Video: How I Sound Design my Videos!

I hear it because I made it, but I always add a little bit of whoosh before any sort of action just to emphasize a little bit of motion going into that hit.
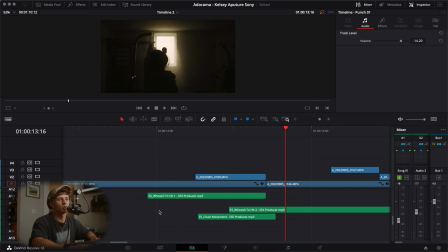9:28 All right, so next we're going to talk about a couple more whooshes, and we're going to be talking about the chain sound. So without the chain, it just sounds like someone's punching, but adding that chain sound, I feel like really adds a lot of,
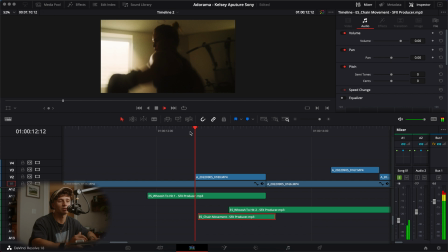9:43 makes it feel real that she's punching a punching bag. And it's a very subtle sound. It's not like it has to be timed perfectly. It's more of an ambient sound in the background mixed with a little bit of reverb to know that the audience can kind of hear the chain, but it doesn't have to register exactly how it would sound in real life.
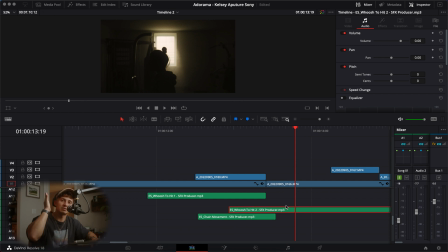10:04 And then we have an ending swoosh to hit here to signify the end of that little scene to go back into the next cut. And now with all of those paired together, you'll notice that it sounds extremely full.
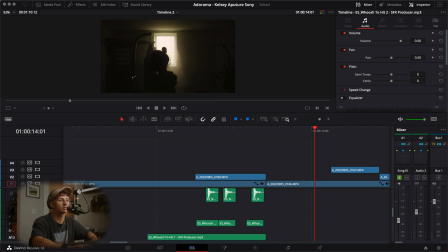10:22 All of the punches sound hard, they sound realistic, and the whooshes, they sound like they're leading into something.
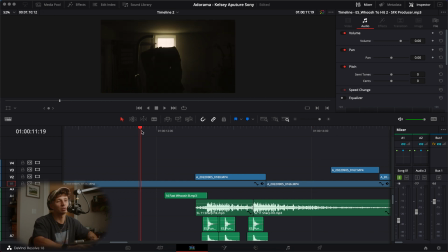10:33 So let's hear it one more time.
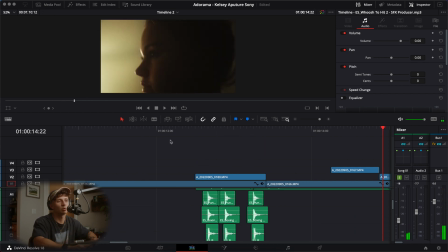10:39 One more.
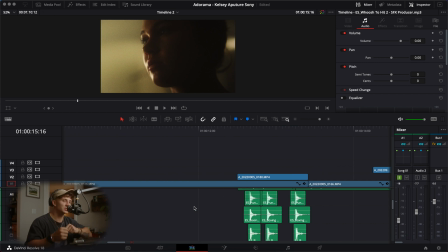10:44 And something with the punching also, even though she's doing it in a specific motion, having the whooshes and having it almost just sounds like you're making a beat. Like it just sounds like
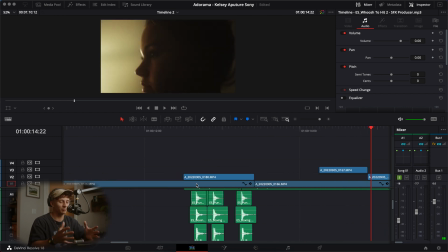10:56 not sure if that's just like how my brain works, but for me, it feels like it's actually making a beat. It's like in time with the song. It sounds like it should be there. Forgot actually.
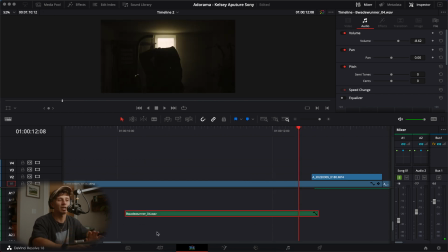11:07 So leading into the punching, I talked about that little whoosh, but I forgot to mention that I actually have a bigger kind of reverse brass coming up, which leads into the punching a little bit more and makes it more dirty, essentially. And it sounds like this.
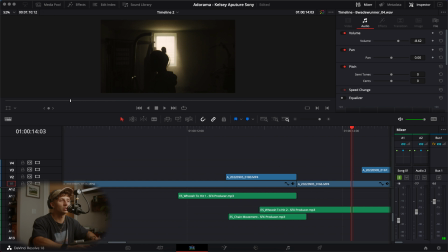11:27 So I'm not sure if you heard that, but I will just solo it without any of the punches and any of the other whooshes.
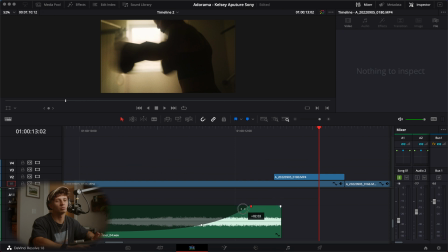11:39 So again, not sure if you heard it. I will actually release some of the curve just so you could hear the entire thing.
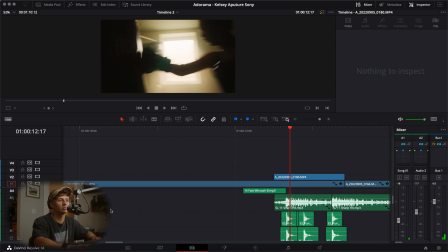11:49 And I'll play it without the music just so you could hear it. And I'm actually a very big fan of brass and these type of cinematic, huge sounds. I actually used to use these in a lot of the music that I make. And for me, it just makes everything feel grand. It makes everything feel like it's a lot bigger than it actually is or should be. But when placing this sound inside of the timeline, you can't just have it out there. It makes no sense to have that like that. But what I like to do, even though this isn't essentially a uplifter or a riser,
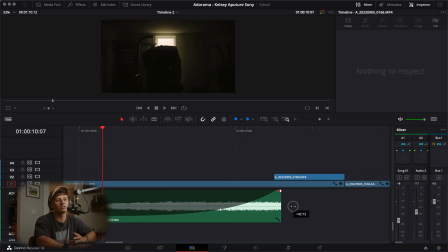12:27 by creating a fade into it, you're essentially creating a riser now. So it starts from a very low volume to a much louder volume, hence a riser uplifter.
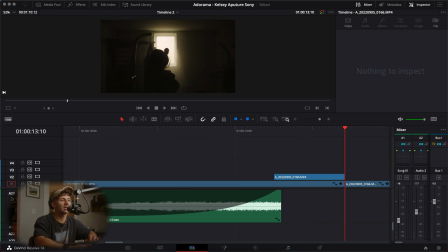12:41 And that just leads right into the punches and adds a little bit more of an aggressive grunge feel. So before we move forward, I just want to talk a little bit about the specific sounds. I've been acquiring sounds for years now since I started doing music. I've acquired different soundscapes, vocals, choirs, strings, brass, hits, uplifters, risers, impacts. I've acquired so many different sounds over the years, but even to this day, if I still can't find something,
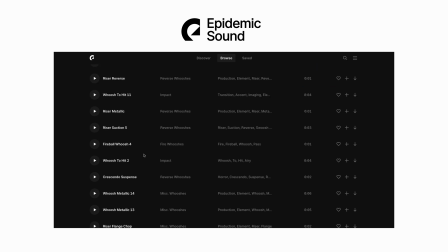13:13 my go-to sources are Epidemic Sound and also another company called Splice.